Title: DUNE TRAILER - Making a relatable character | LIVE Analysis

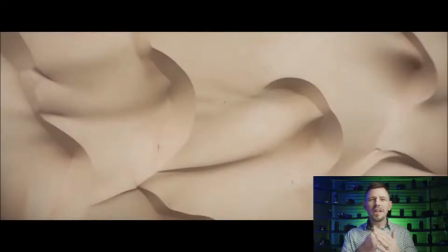[4:09]
So straight away, he's telling us, all right, you recognize a dune, but there's something a little bit different about this world than the standard world, you know?
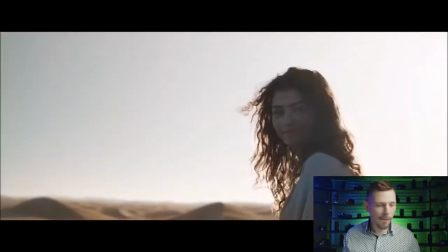[4:20]
Anyway, as we do.
My planet Arrakis is so beautiful when the sun is low.
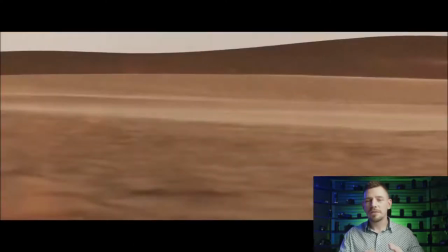[4:30] Rolling over the sands, you can...
So, all right, before we go any further, that's just epic in itself. I mean, this almost feels like Gladiator. It's just beautiful. And that's the very first thing he's trying to get us to see.
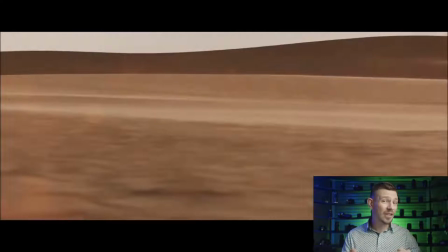[4:45]
He's trying to get us to appreciate this world, its natural, untainted, untouched beauty. And then we get to see what will become a very important character. And we assume that it is her voice that we're hearing.
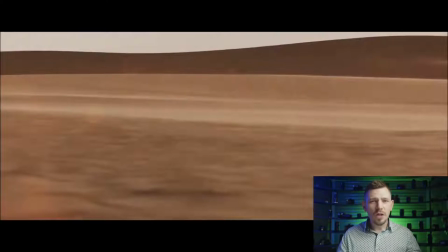[5:00]
And we see a woman on screen within this same environment. So we kind of feel like there is an appreciation for the environment that she's in. Maybe this is her home. This is the type of information he's giving us.
See spice in the air.
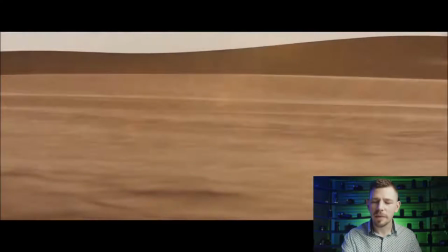[5:14]
Okay, let's go back. That's an important one.
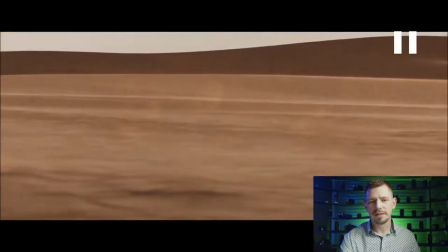[5:20] Rolling over the sands, you can see spice in the air.
So he's now within the, like, the first one. What is this? 14 seconds. We've already got a pretty good idea of where this story is about to play out.
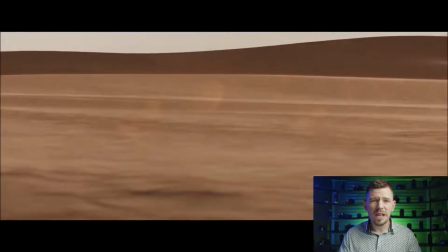[5:35]
We've got an idea of one of the lead characters who we are probably going to feel most morally connected to. She seems to be very connected to nature, very connected to this space. And then she uses the term spice in the air.
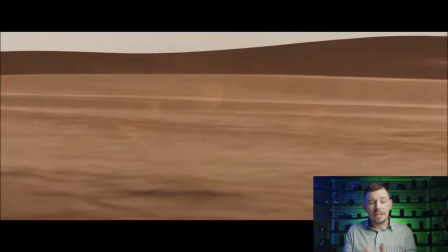[5:51]
Now, obviously, again, he's trying to differentiate this world to our own. And for those of you who've read the book or seen the original Dune done by, oh gosh, does anyone remember the director who did the original Dune?
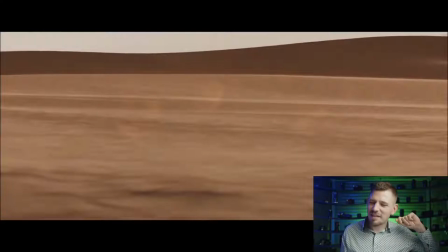[6:06]
It is just on the tip of my tongue and I'll remember it in a little bit, but that's fine. So that film was a cult classic. So Denis Villeneuve is actually doing the same thing again.
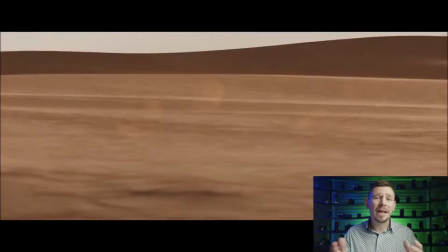[6:20]
He's taking a cult classic and then doing another film. Obviously, this is a reimagination of the first film rather than it being a sequel to the first film. So that's kind of an interesting take on it in compared to Blade Runner. But in this one, we get an idea.
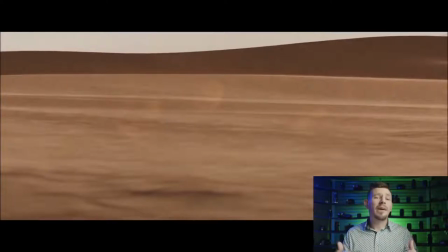[6:34]
For those of you who haven't seen the original and haven't read the books, the spice is essentially a natural resource that we're going to recognize is why all of this conflict and this story is about to occur.
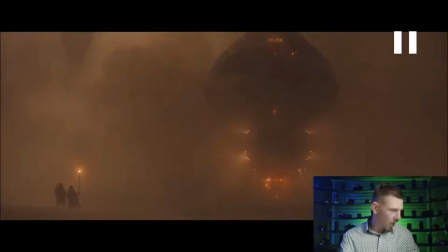[6:51]
Okay. So he goes from this natural beauty and then juxtaposes, like switches it up on us immediately with a little kind of build up drum in the background. Then we get this epic image. This almost, it looks like we're in a sandstorm of some type.
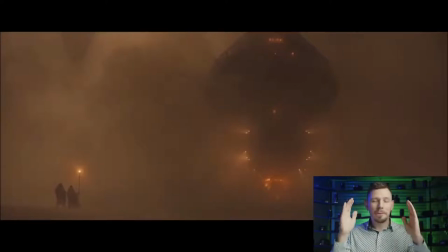[7:08]
And then we get the perfect scenario that's going to, we get the perfect image that's going to tell us what this story really is. And that is, it is a David and Goliath story.
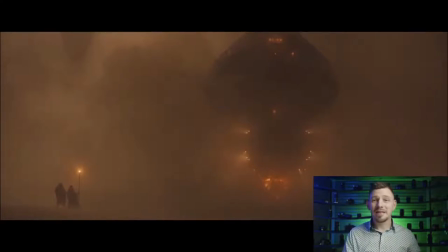[7:23]
It is about the man basically taking it to something, a power that is greater than himself, and trying to assert that power. So with that in mind, he's obviously going to utilize these tropes throughout,
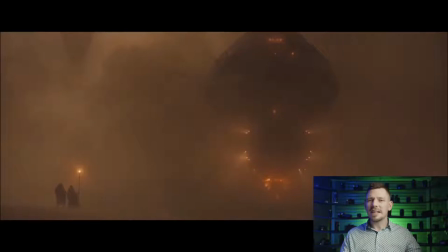[7:40]
and you're going to start to see this being repeated throughout the trailer as a motif, as a way of trying to compel us to see this film.
The outsiders ravage our lands in front of our eyes.
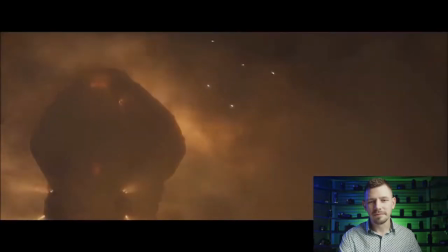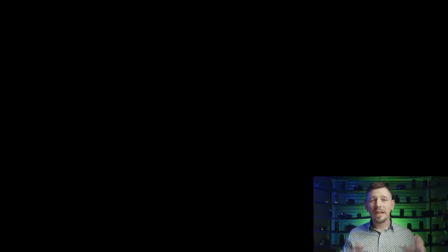[7:59]
All right, so straight away, we get this kind of really nice kind of drop. The music, the drums disappear. We get that kind of droning, yeah, kind of sound. All right, so we know something bad is about to happen. And then we get a show of force.
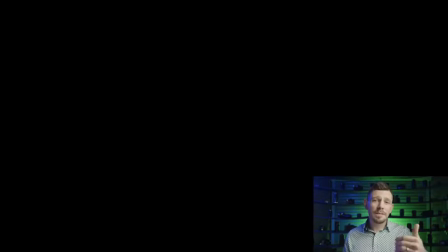[8:15]
So this is, again, Denis Villeneuve is making sure that we understand that this Goliath character, this power that's come to this planet, is overwhelmingly powerful.
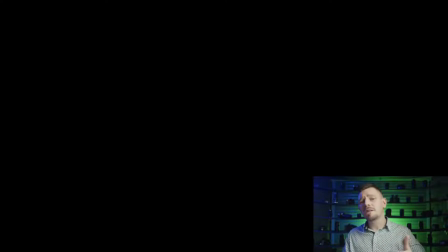[8:30]
So he's setting the stage. He's letting us know that what's about to happen is going to require, you know, it's going to be difficult. It's going to be pretty tricky. The characters are going to have a bit of a time to try and get through this film alive.
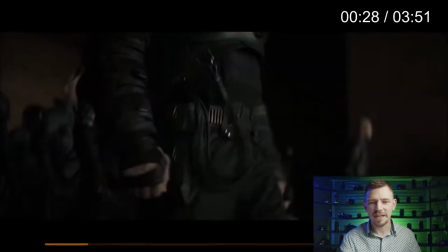[8:50]
Their cruelty to my people. Okay, let's watch that again, because this is really important as well.
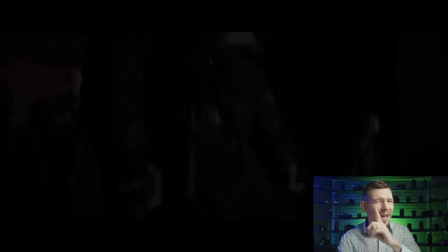[8:56]
Okay, so people get blown up, it goes to black. We fade up from black, and black is, again, a really important color throughout this trailer.
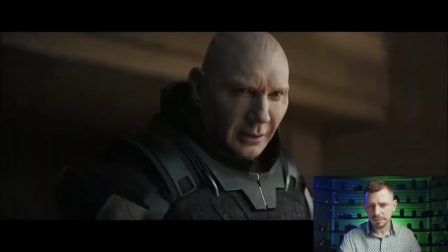[9:05] Their cruelty to my people.
All right, so the line that Zendaya, whatever this character's name is called, actress is Zendaya, says, their cruelty to my people. And then basically marrying that to an image which lets us know this is the bad guy.
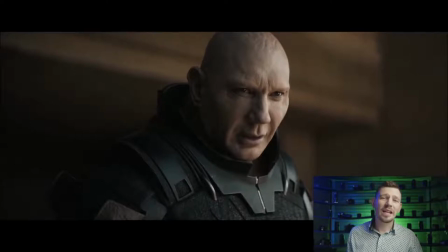[9:24]
This is the main antagonist we're going to have to be afraid of for this film. So far, we've met two characters. We've met Zendaya's character, nature. She's in very flowing, open, you know, very,
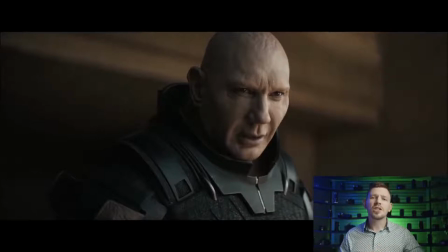[9:41]
very natural looking clothes, and she seems to be at one with the environment that she's in. And then we meet this character.
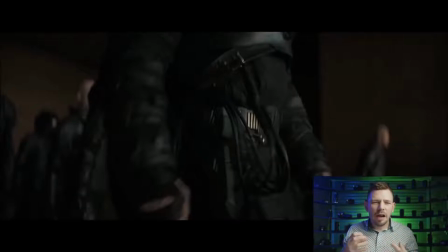[9:51]
So immediately we're hearing chinking, we're hearing armor. He's in an environment that's very dark, it's very unsaturated, whereas previously we've got lots of lovely warm golden tones.
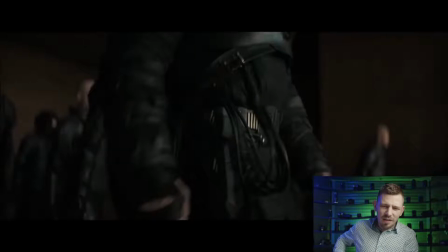[10:04]
He's got, it's almost like a, it looks like a whip or some type of tubing coming down from his armor on the front of his chest.
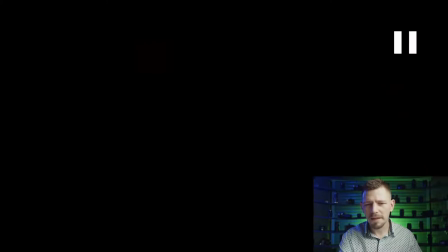[10:12] Their cruelty to my people.
And then he cuts up to the face.
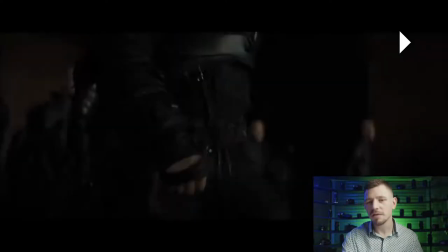[10:17] So, their cruelty to my people. So, their cruelty to my people.
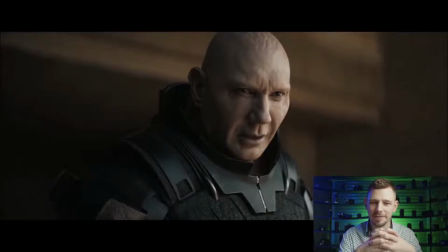[10:23]
Alright, cool. So Dave Bautista is definitely going to be the bad guy. And he looks, you know, he looks the part.
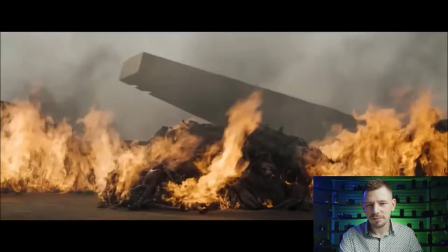[10:31]
He looks good.
He's not alive, no one.
Alright, so very, very quick imagery there.
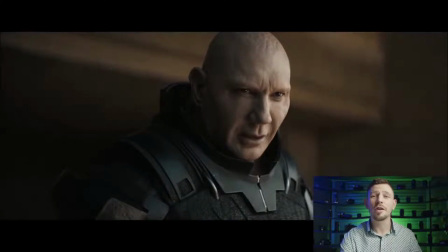[10:38]
That's really, this is really important. Again, he's sending home that this guy is the antagonist.
He's not alive, no one.
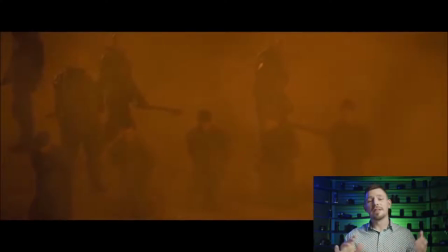[10:44]
Alright, cool. So, their cruelty is all I've known is what she says. We see people, they look to be tied up, hog-tied on the floor, tied up on the floor. They're kneeling, and you've got guys with either blades or bludgeons walking behind them.
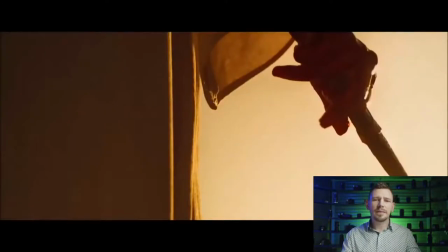[11:02]
And then flaming what we can only assume is bodies.
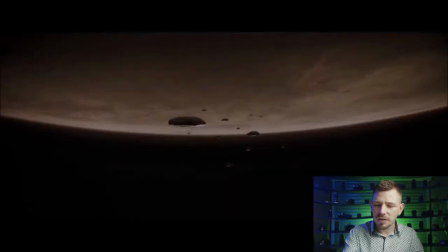[11:07]
Now, just behind that, you'll notice something.
He's not alive, no one.
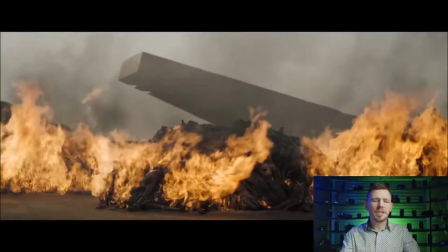[11:13]
It's not just burning bodies. I'm not going to spend too long on this image, so I do apologize if this is distressing in some way. But it is really important to look at the background here. There is that huge monolithic structure. Again, it's just juxtaposing against the very organic fluid lines that we saw at the beginning of the film here.
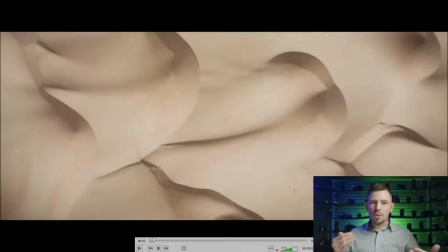[11:32]
So you've got, again, we've got the two different worlds colliding. We've got our David Goliath, we've got our nature versus technology. We've got the two sides of this battle being built, and we really haven't gotten to know anyone yet.
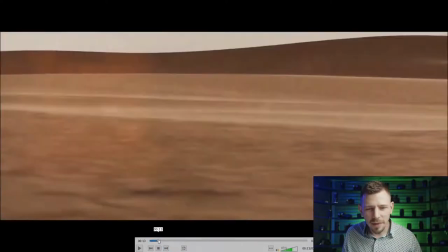[11:47]
So let's go back to where we were.
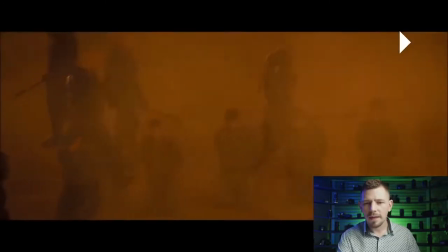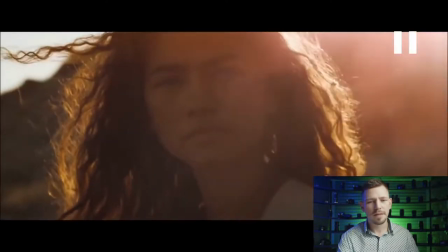[11:56] What's to become of our world?
Again, world, technology, nature. Lots of things are being thrown at us. Lots of imagery, blood on the end of a dagger. You've got people running away from the camera, saying maybe they're fleeing from this technology, from this armada that's coming for them.
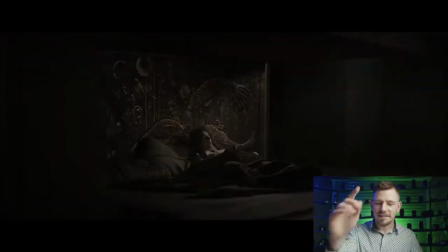[12:18]
That is awesome.